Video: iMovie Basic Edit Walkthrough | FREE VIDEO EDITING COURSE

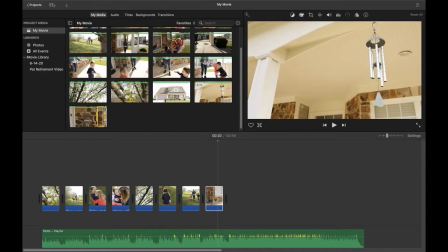I'm also going to include this clip here. And as you'll see, I'm just kind of going based on what I feel inspires me, is going to tell the story the best, builds a little bit of a connection to where we are,
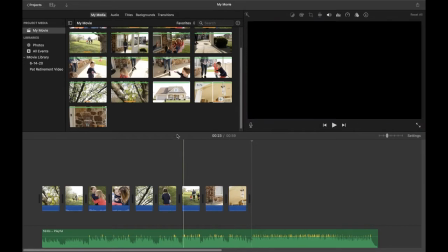the setting.
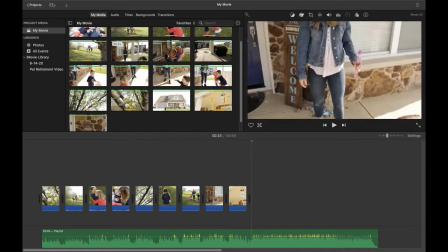And then now I'm going to go into kind of the girls walking up onto the porch, mom swinging with the younger one, and then them playing with the bubbles.
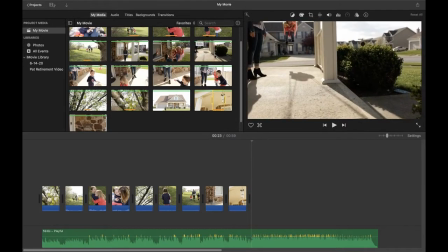So I'll do this one here. And that's the great thing about culling this footage in the beginning and sorting through it is you know what you have to work with,
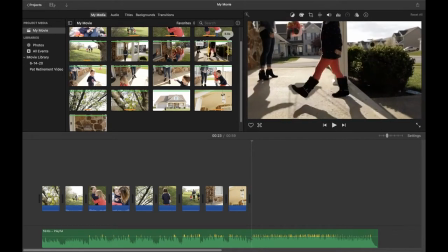and it gives you the opportunity to have that in mind as you're putting the edit together.
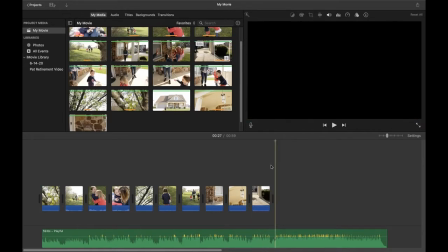Okay, so like this. Yeah, okay, and I might shorten that up, but for now, that's where we'll leave it.
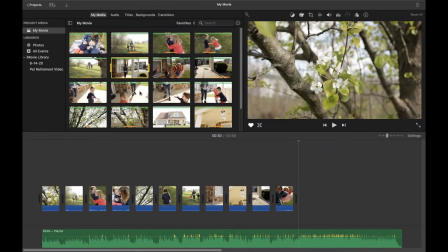Okay, and I'm going to hold off on this one at the moment, but I think most everything else, yeah, has been included other than kind of these bubbles.
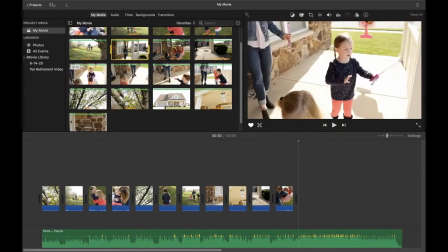Okay, so now we will go down to the bubbles.
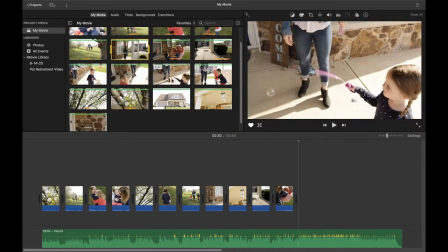Kind of playing in them here. Okay, I think I'm going to start with this one.
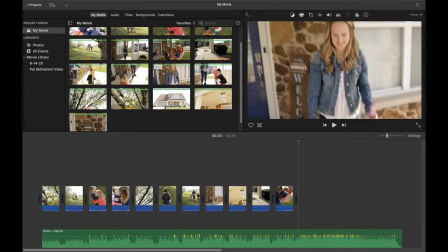Yeah, maybe we'll start here. Just because this is kind of the beginning, you know, whenever you are doing bubbles with your kids,
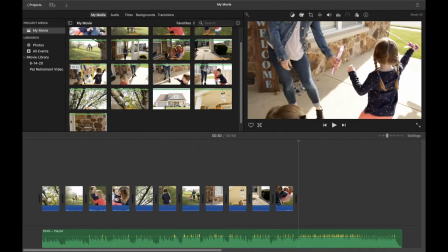you start out by holding the little wand and they're dipping and kind of splashing them around.
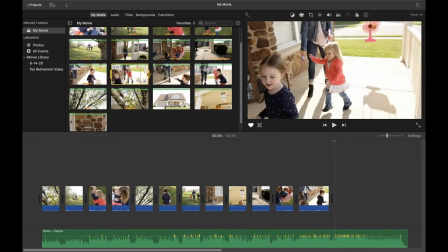So we'll start with that. And I might change my mind. Maybe I'll do the one with mom doing the bubbles first, and then we'll go to the girls.
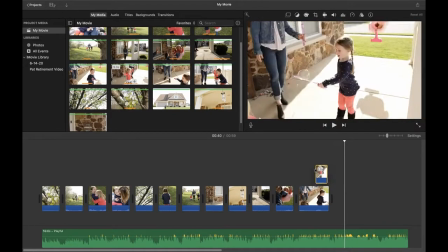Okay, so again, just pick this clip up and pull it over there.
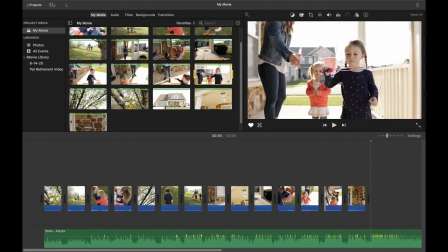Perfect. Okay. This one, the little girl tries to blow the bubbles at the end, and it's the cutest thing ever.
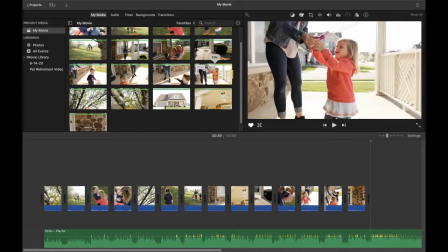Okay, so we'll do that.
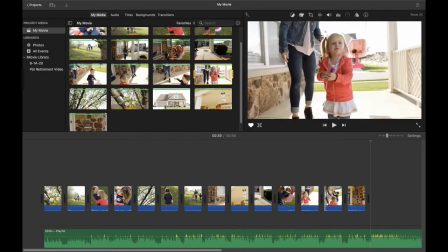You know, actually, I'm going to include 2 portions of this clip, so let's just drop the whole thing in.
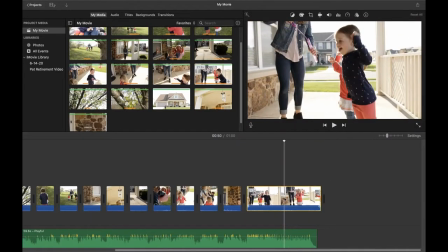And then what I'm going to do is split the clip.
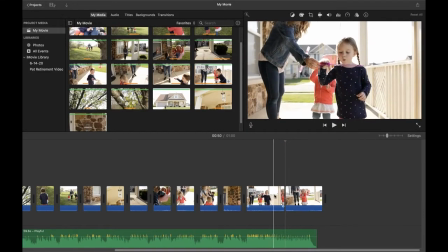So we will have the older sister blowing her bubbles, and then the little sister.
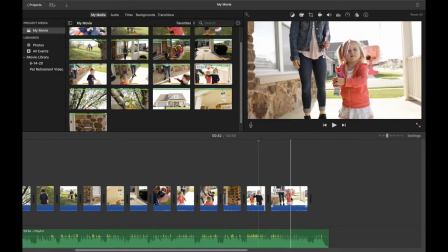Kind of the middle is what I'm trying to cut out because the beginning was cute and the end is cute.
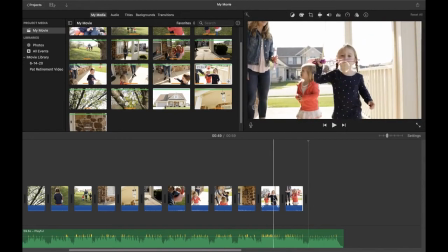Okay, so we have both of those clips, and I may mix them up because they're shot kind of in the same direction, same position. The other thing I'll show you can do, you can put in a transition, and that might be the best way to display how I sometimes utilize transitions.
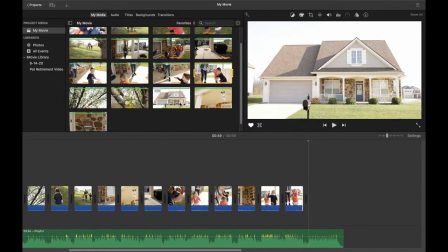And then we'll just kind of round it out with a shot of their home. Okay, so that's down there. And I might make that a little bit longer so we take up the full. It was a pretty short clip to start with, so I might
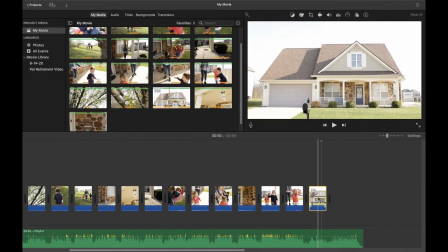believe I shot this in 60, so I will have to take a look, and then I will slow it down if I want to.
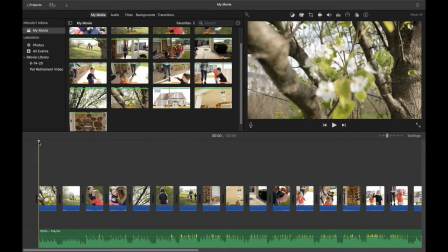Okay, so just so you can see what it looks like, let's hit play.
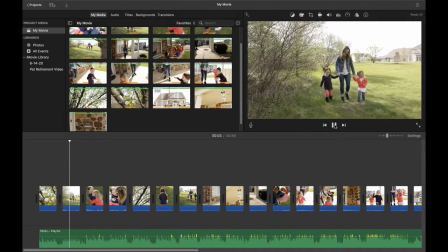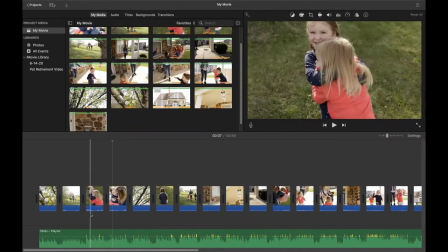Okay, and so you can hear the audio down here at the bottom coming through. So what we're going to do is we're going to select all of these clips.
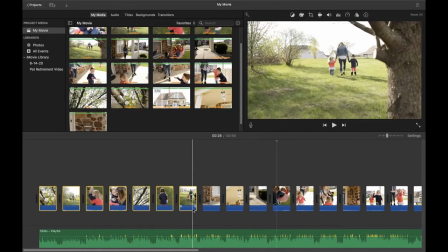So what we're going to do is we're going to select all of the outdoor clips right here, and then I'm going to right click and hit Detach Audio.
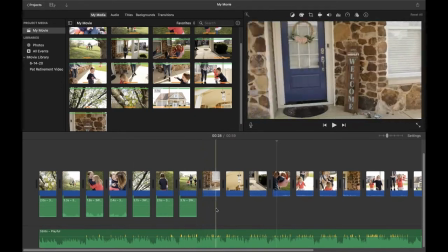So you'll see all the audio files drop down here at the bottom, and what we're going to do is select those and just hit delete.
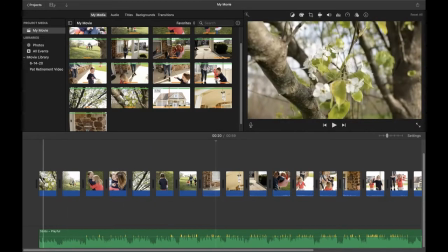Okay, so now those no longer have audio. They'll just be set over the music.
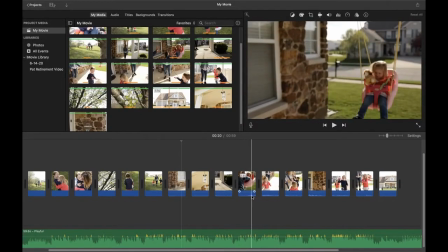When we want to use audio, you will want to make sure you leave it here, and we can adjust it based on kind of the volume that we need it to be.
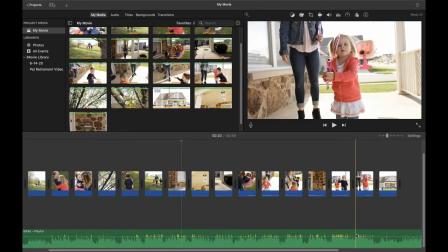You just want to make sure that it's balanced out well with your music. Okay, so now that we have detached our audio from these,
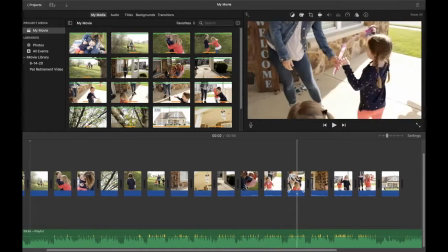we need to find the clips where we want to be utilizing the audio. So in order to do that, you need to kind of listen to the clips.
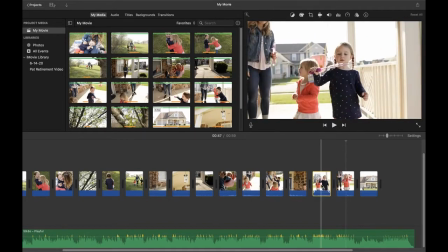I know for sure on this one, we're going to keep the audio, probably keep it on these where we are playing with the bubbles.
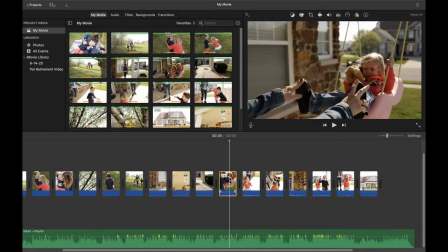And then let me listen.
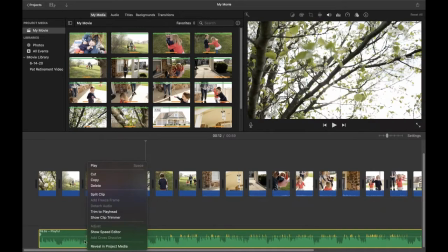So for this, I will actually, I'm going to turn down our music for a minute.
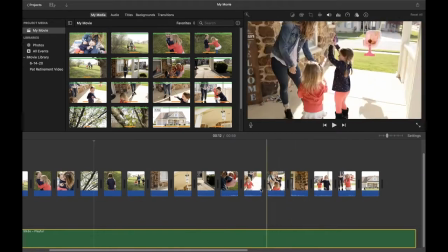And we will listen back to the swing.
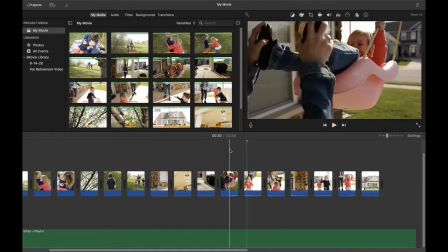Okay, I don't really want to use that audio.